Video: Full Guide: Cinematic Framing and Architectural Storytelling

And that's how I separated my project into a real storytelling narrative. So what you can take away from this is get your site plan, where your design is going to be, mark out where's Act 1 going to be, where's Act 2 going to be, where's Act 3 going to be, and then choose a few moments in between each of those acts and place your cameras where you want to show. So say if you have a whole village design, choose one place in that village and just show within those camera parameters what will you see within that, and then only focus your design on that part that the camera will be seeing. So I've seen so many people waste a lot of time, you know, they're trying to, if they have a whole village to show, they're trying to detail every single building. Oh, what's this? Half of it won't matter. As long as you only detail what you're seeing, that's all that matters.
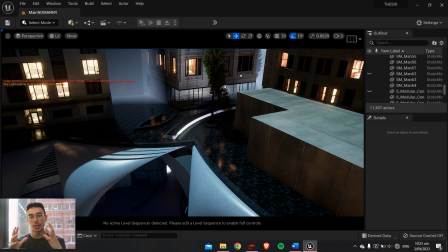9:00 Once you've decided your overall narrative and your journey, how you're going to tell the story, we want to figure out which cameras are we going to use.
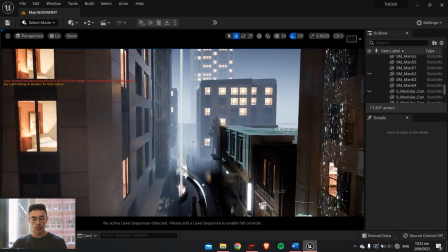9:07 So I'm going to be showing you with Unreal Engine, but again, you can use, you know, whatever software you're using.
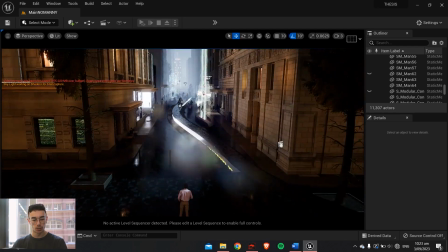9:12 This should be the same because you're using cameras. So I usually do it in 16:9.
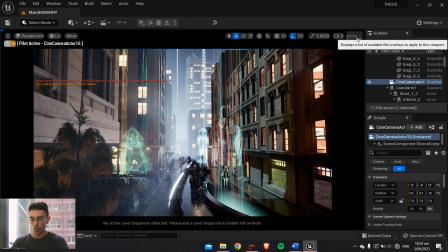9:16 However, you want to keep in mind, depending if you want to post this onto social media or not, I usually have a letterbox mask and I set one up to 9:16.
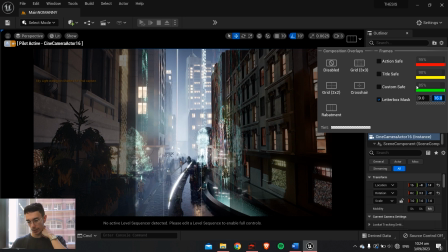9:27 This is with Unreal Engine, depends on what you're using, not sure if we'll have this.
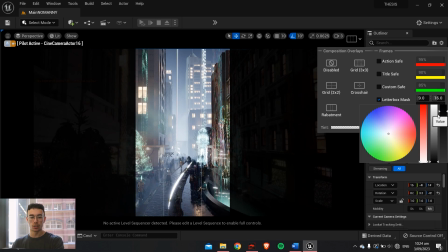9:31 But I set up my shots like this, so you have the phone perspective and then the computer perspective,
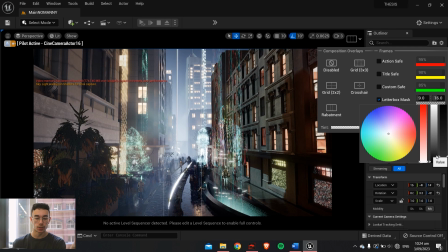9:39 because however you want to show your project might be on Instagram, might be through a YouTube video. Not everyone's gonna wanna watch a YouTube video. Just keep that in mind before you set up your shots if you want to mask out different aspect ratios.
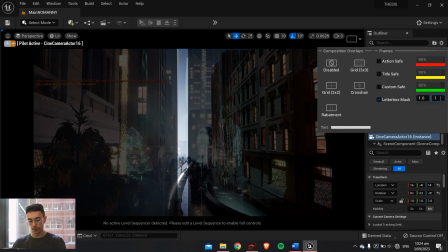9:51 And remember, I also just did a 1:1 as well. before you set up each of your shots.
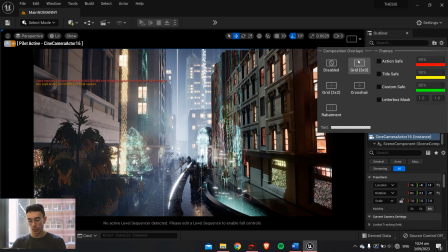9:57 Yeah, just keep that in mind. But are we turning this off for now? I usually set up the 3x3 grid. You want to use those basic cinematic rules of rule of thirds, mise-en-scene. You don't have to be an expert in it.
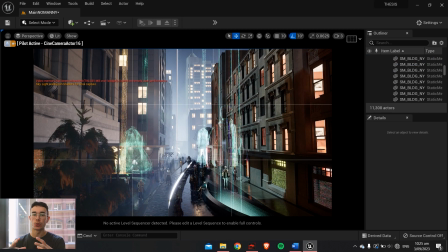10:10 Just what I like to do actually was I watched a movie that I was really, into or draw a lot of inspiration from, and it makes it, exciting, and it gives you a lot of inspiration. So you can almost copy scenes from a movie that you're into, or a movie that will like really relate to your project. Not necessary, but it kind of helps sometimes.
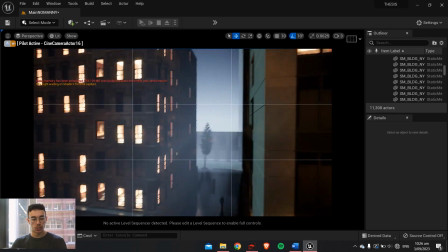10:29 On our site plan, we'll go to our establishing shot where it was going to be.
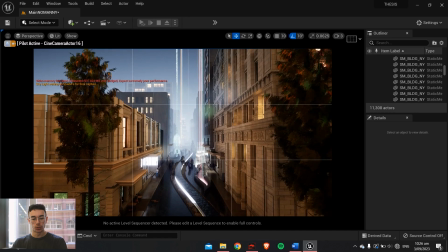10:35 So our opening scene was with a wide angle view. Half of the building's missing for some reason, but it's fine.
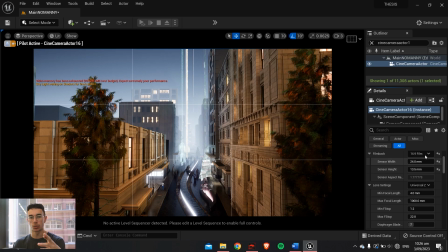10:43 So as I say, camera settings are universal throughout all 3D visualization software. You should have access to a camera and lens settings. So the trick with this is you don't want to do too many wide angle establishing shots. Essentially, you only really need one for each act, or even just one for the first establishing shot.
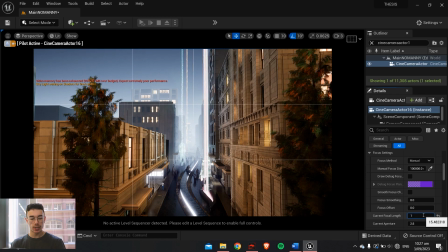11:03 So your camera's focal length, generally I do 15 millimeters for wide angle establishing shots.
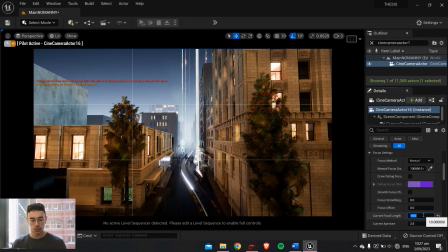11:09 Anything less is gonna be like too fisheye and show too much,
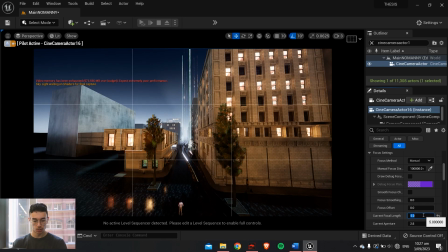11:13 but you can do less than 15 if you want that real fisheye establishing shot.
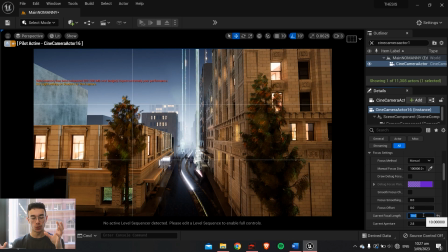11:20 But you can see it's almost too big that if you haven't extremely highly detailed everything, it will kind of spread everything out and make it look a lot more unpopulated than it actually is.
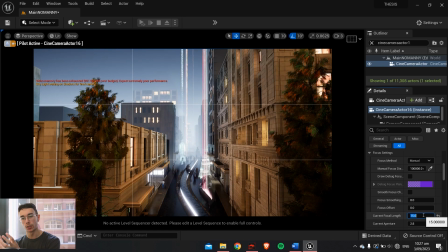11:31 So you want to find that medium. You don't want to be too zoomed in, but you don't want to be zoomed too far out either. So I think 15 millimeters is usually pretty good for these wide angle establishing shots.
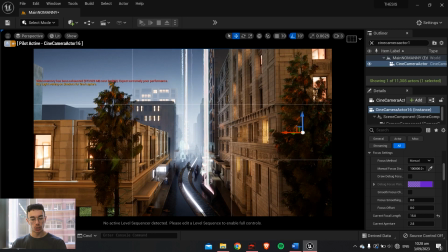11:42 Usually you want to do shots around eye level, but for this one, since it's an establishing shot, you want to get it as high as you can.
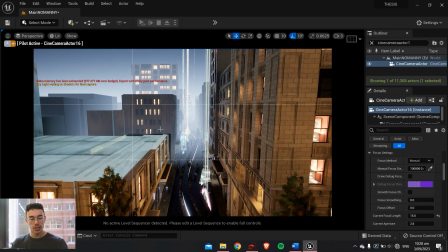11:49 You see, if I put it too high, it starts breaking the illusion, and you can see on top of these buildings I haven't detailed it, and I'm not going to detail it because that would take way too much time to detail all of these surrounding buildings.
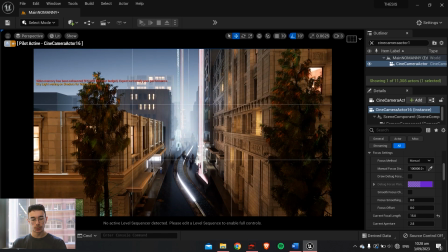12:02 So I had this shot as high as it can go. Now you're setting the scene.
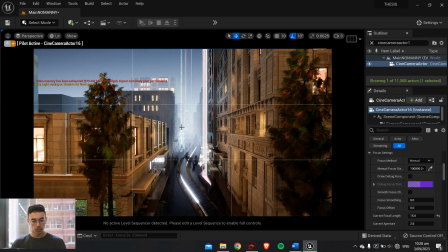12:07 So once you've set this camera, you can use rule of thirds.
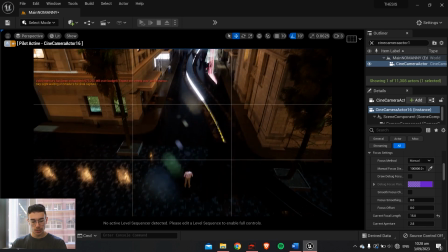12:10 I mean, you don't want it to be angled like this because this kind of makes it look awkward.
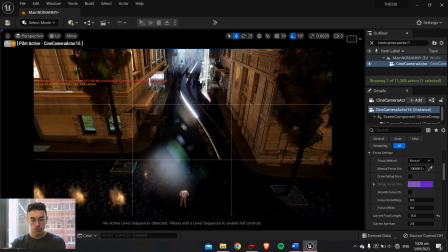12:16 However, if you did detail it around these areas, then it would be effective. So you kind of just want to set blocks out.